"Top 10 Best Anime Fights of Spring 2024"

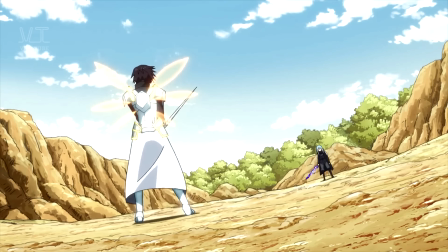This fight scene involves Rimuru facing off against Hinata, the true saint. We get to see Hinata's epic sword skills that genuinely made Rimuru worried for his life.
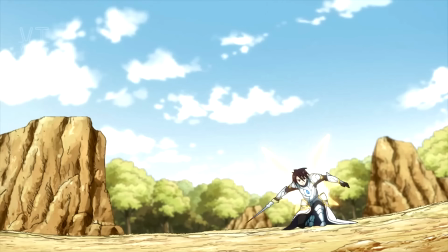But wait, Rimuru's Microsoft co-pilot isn't going to let him get sliced and diced so easily.
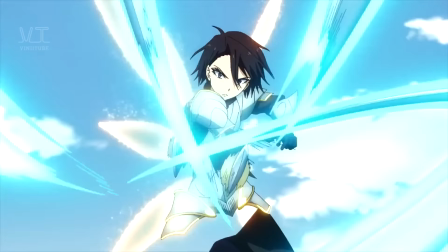Rimuru gains a new skill that allows him to intercept Hinata's movements, saving himself from a potentially fatal stabbing.
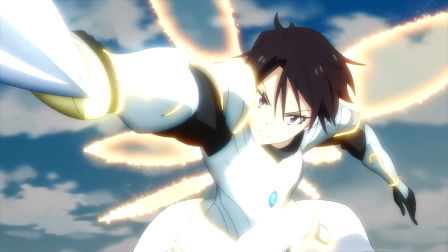This fight scene is such a visual treat with the smooth choreography that draws you right into the action.
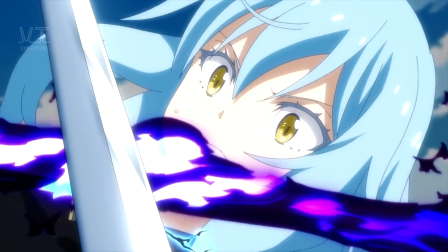The way they used angles was so good, to the point where you'll feel like you're dodging sword strikes right alongside Rimuru.
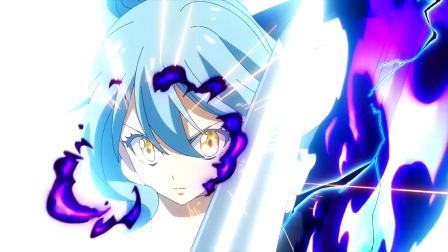Hinata's surprise attacks add a twist to the scene and keep our eyes glued to it no matter what. 8-Bit Studios really delivered with Season 3, and we can't get enough of it.
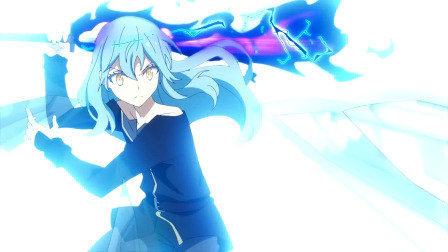Apart from the anime, the sound effects of this fight were godlike.
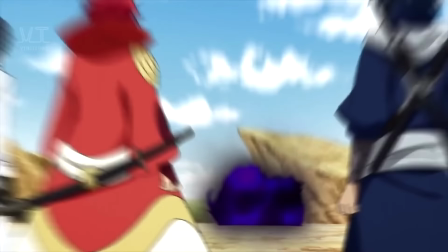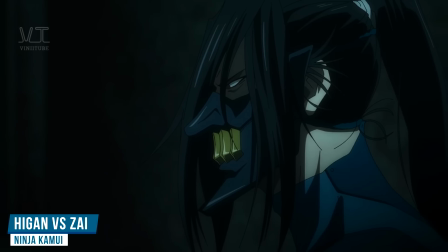Moving on, we have a brand new anime that broke the internet as soon as it came out.
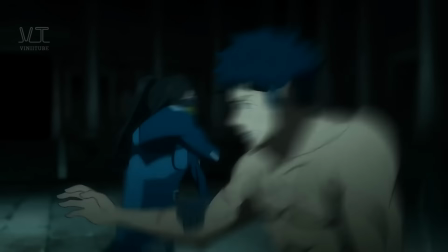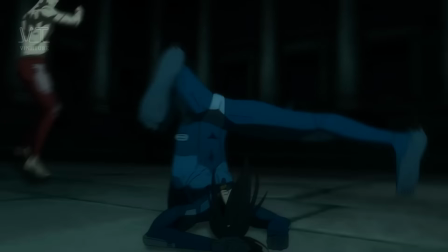Higan, the John Wick of anime, faces off against his old pal Zai, who's adamant on eliminating the former ninja.
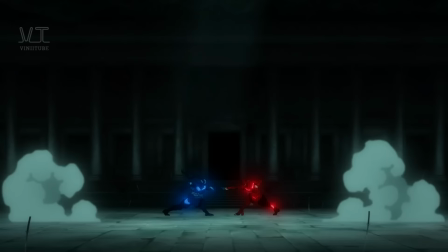Now, you might get turned off because of the CGI used initially, but as soon as their suits break, the real fight starts.
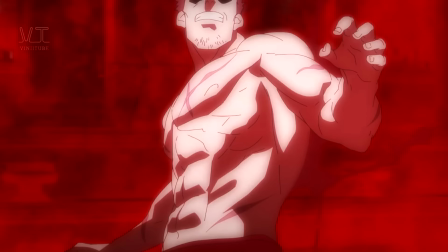It's the epic hand-to-hand combat between the two fighters that makes you actually feel the impact thanks to the dynamic cinematography.
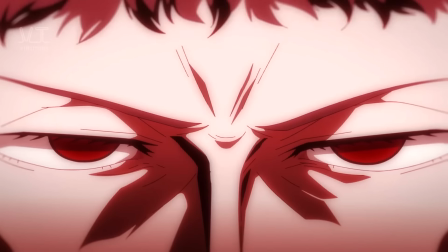In the end, Higan emerges victorious, but let's take a moment to salute Zai for at least trying to kill the MC. He held out against Higan for what felt like an eternity. He may not have won the battle, but he sure won our hearts with his determination.
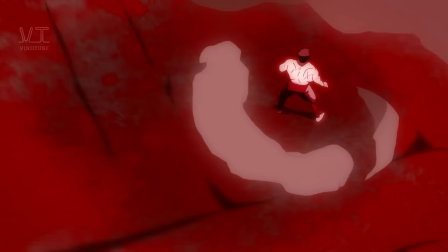This fight scene is a masterfully executed sequence, making it one of the best fight scenes of Spring 2024.
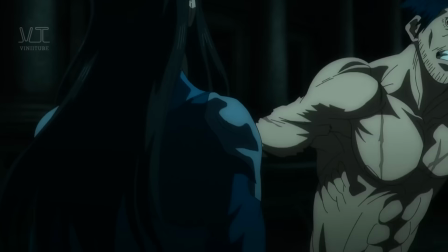It really kept us on the edge of our seats because neither Higan or Zai were ready to go down easily, and they gave each other a really tough time.
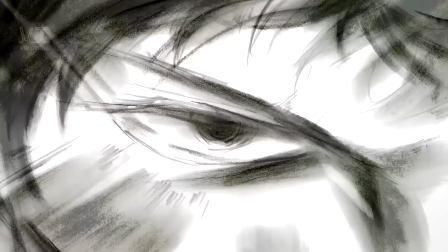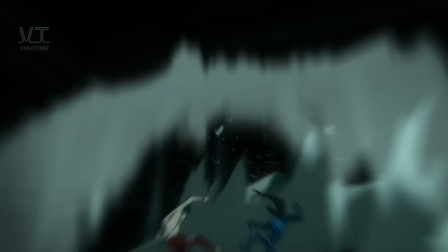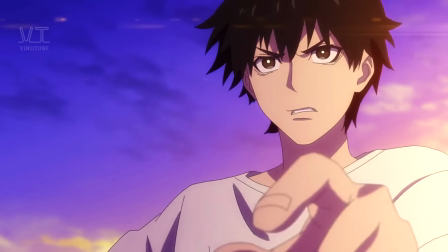If you're enjoying this video so far, please make sure to give it a like and subscribe to the channel. Be that shonen hero in our life.
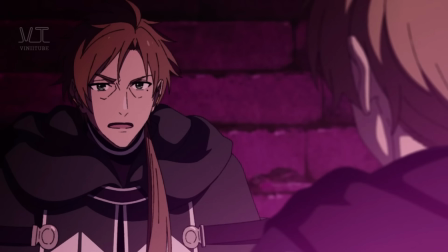Don't shy away, okay? Your one step will help ViniiTube to continue making such amazing and banger content for you.
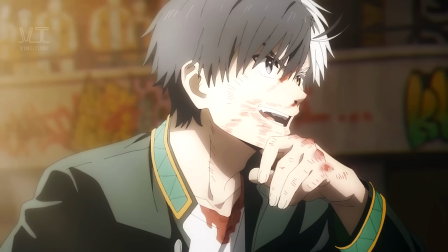Make sure to hit the notification button so that you can be updated every time we post a new video. Alright, let's enter the top 5.
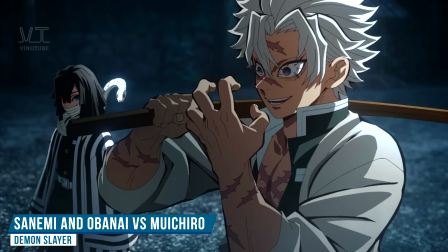Slashing a spot on this list is Sanemi and Obanai versus Muichiro in Demon Slayer.
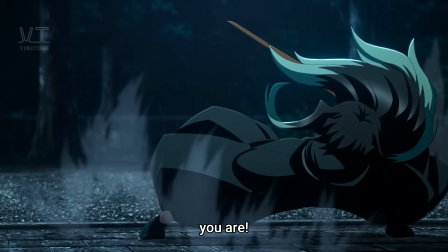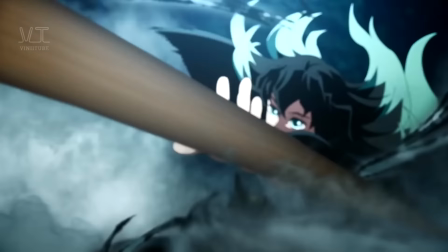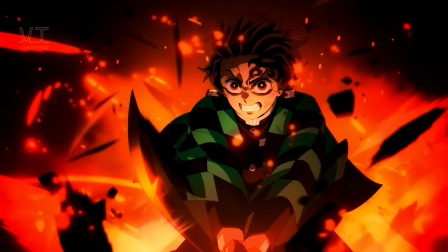With the Hashira training arc on roll, we're really looking forward to the events that are going to happen after this arc.
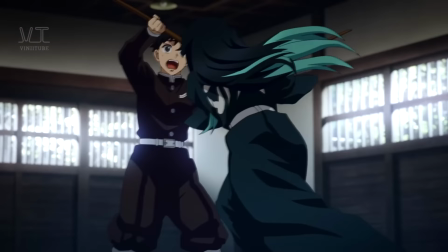But to prepare for what's to come, the Hashiras as well as the low-ranking Demon Slayers must train themselves.
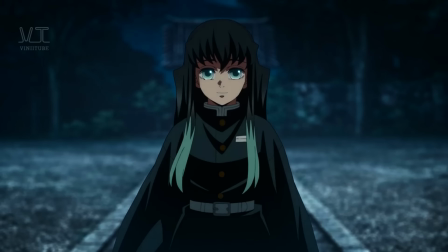Muichiro decides to train with Sanemi and Obanai, and the three of them start fighting in order to see the progress in their capabilities.
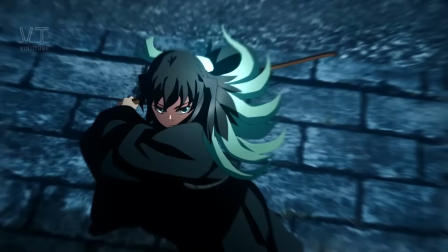This fight scene is so fast-paced that it's hard to keep up with everyone's movements.
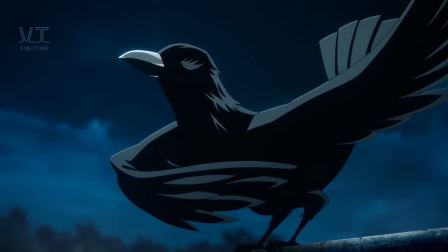It showcases the incredible skills of the three top-tier Hashiras, giving us an insight into just how strong they are, or just how strong Muichiro is.
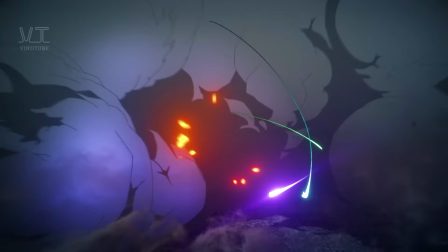You can practically feel the power radiating off the screen. Now, I don't know about you, but I never expected him to be that confident in fighting Sanemi and Obanai at the same time.
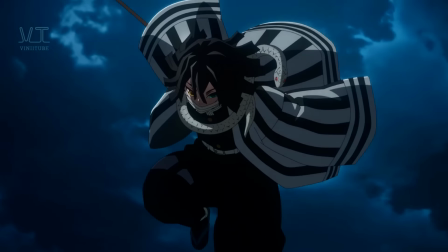Other than that, this fight scene adds an extra layer of excitement because the three Hashiras who have completely different abilities from each other aren't holding back while duking it out.
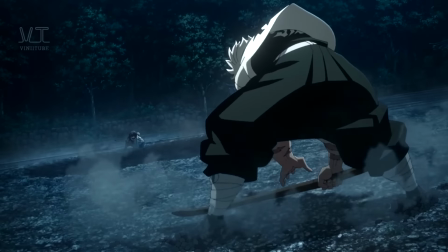Watching them train and fight with such intensity and passion is truly inspiring and sets the stage for the epic battles to come.
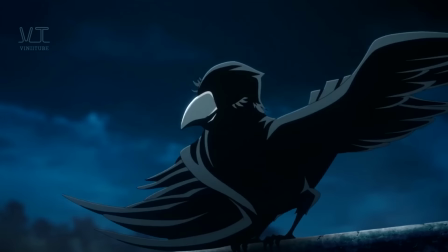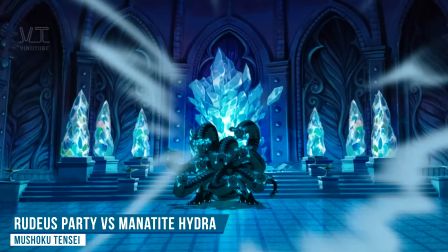Coming from an anime that's either slept on or hated, we have Rudeus's Party versus the Manatite Hydra in Mushoku Tensei.
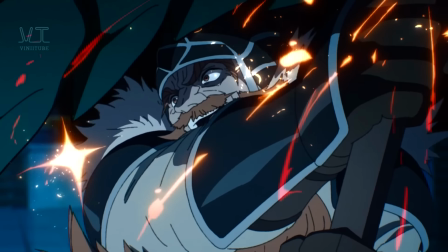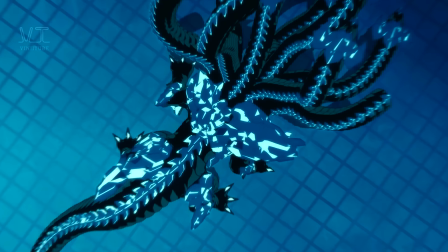Now, for people who haven't read the light novel, this was a completely unexpected battle and the outcome blew our minds and broke our hearts. So, Rudeus's party was composed of seasoned veteran adventurers, and despite that,
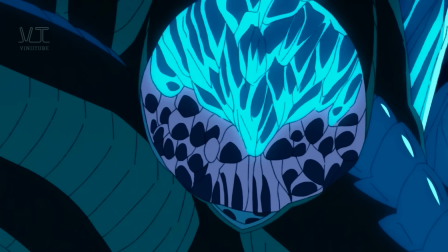they were up against a monster that wasn't only immune to magic because of its scales, but could also regrow decapitated heads.
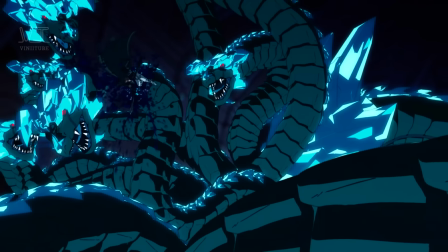The entire fight just felt straight up like a World of Warcraft boss battle. The father and son duo, with the support of the rest of the party members, showed us a masterclass.
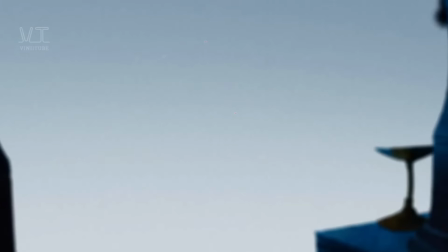Even the animation was pretty insane.